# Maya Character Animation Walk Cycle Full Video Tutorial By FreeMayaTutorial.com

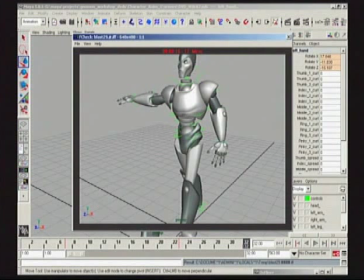And I usually just do it on 2s, just on the way back. Kind of hit the extreme. Maybe have the hand still dragging there. Coming back again, starting to do the break of the wrist. So maybe the wrist now at this point will be much more down, almost like the hand is there. Then 21, obviously coming forward.
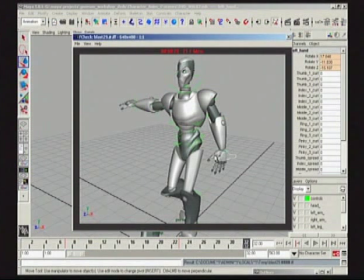Let's draw it sort of in perspective there. Sorry for my crappy ass drawings here. Maybe bend the fingers back to sort of get the idea that's kind of a bit of a hook. Coming forward again, 2 frames. Maybe it's not quite as dragged. Maybe it does have some degree of life in it.
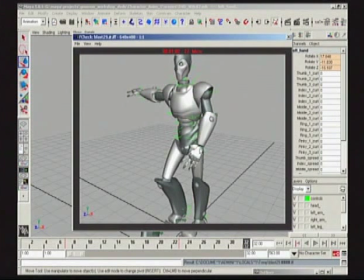It's not these noodly wrists. Let's see here, 27. Breaking again, dragging the fingers. Maybe the thumb is hidden here. 29. We're almost there, folks. And just playing around with your ideas.
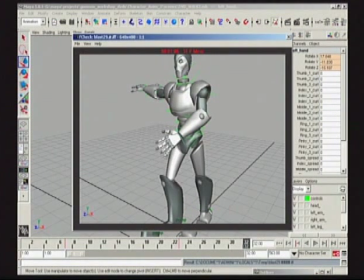And then maybe this will be a bit more of a favor to the extreme. The thumb starting to come out again. But regardless, you can just sort of see, now I got this sort of dragging flag hand. Maybe that's not the way to go, but it lends itself, just if you want to do a little sketch, kind of feel it out, it's there for you to try.
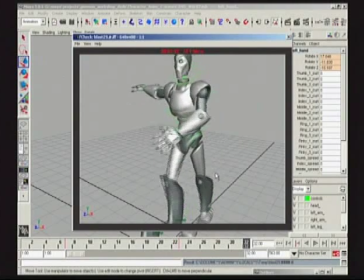Maybe you want to make the fingers feel that heavy. Personally, I don't think it needs to be pushed that much, but you get the idea.
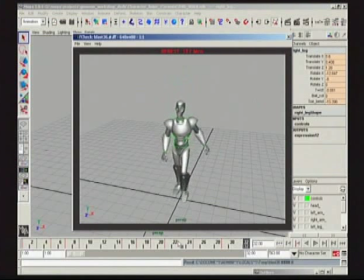Okay, so now, basically, welcome to the future. I went and redid the other arm. I toned down the arm that we started with a little bit, and put some overlap on the toes, and also put some little details in. I just started bouncing the balls inside of his body to make him feel like he's alive.
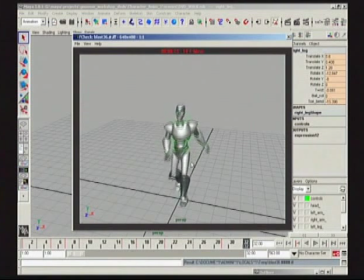So, in the spirit of moving right along, I would save this, if I was you, as just neutral walk. And we can see there's sort of good authority to that walk. Powerful. You can still go and tweak it, should you like, for your own taste.
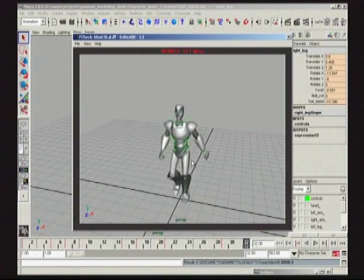I kind of feel like he's a bit of just a robot, kind of heavy set guy, so I kind of feel like I'm pretty happy with where this is going for now.
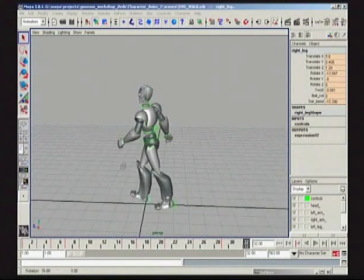But let's start changing the personality of this walk, and let's look right now what we can do to kind of get going with that.
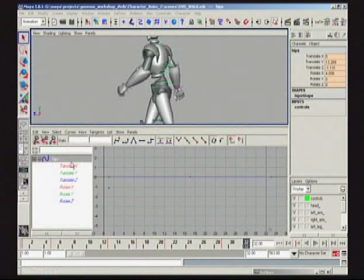And let's make more of a kind of happy-go-lucky, jovial sort of double balance or something like that walk. So what we can now do is we can take certain positions and
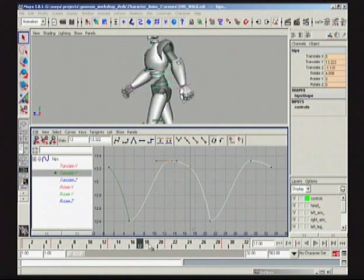basically give ourselves 2 low positions and an extra high. So what we're going to use now, where our home base originally was just sort of our neutral position,
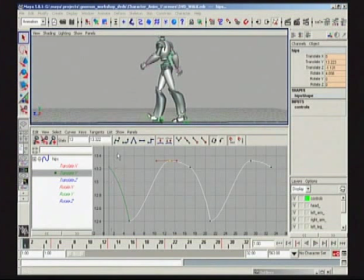what we're going to use the home base for is our new high position. Yay! So I'm going to copy and paste this, frame 9,
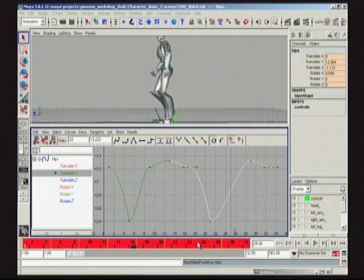boink, and frame 25, boink. Going to bring this down. What you will notice here, what I'm not going to do, I'm going to break it up a little bit. I'm going to make the second bounce not quite as aggressive as the one where the legs hit the ground.
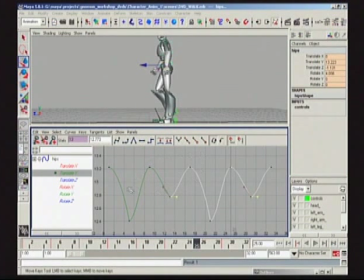Because I feel like it'll probably just be a little bit of overkill. So let's see how we're doing here.
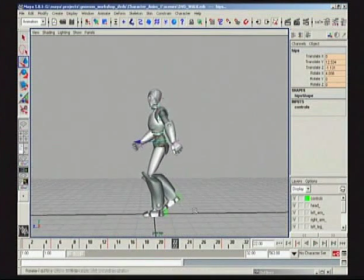So there we go. A little bit of oink, oink, oink. Let's take a look really quick. That's the 2-second double bounce fix. But obviously what we have to do now is still now go and adjust some of the overlap.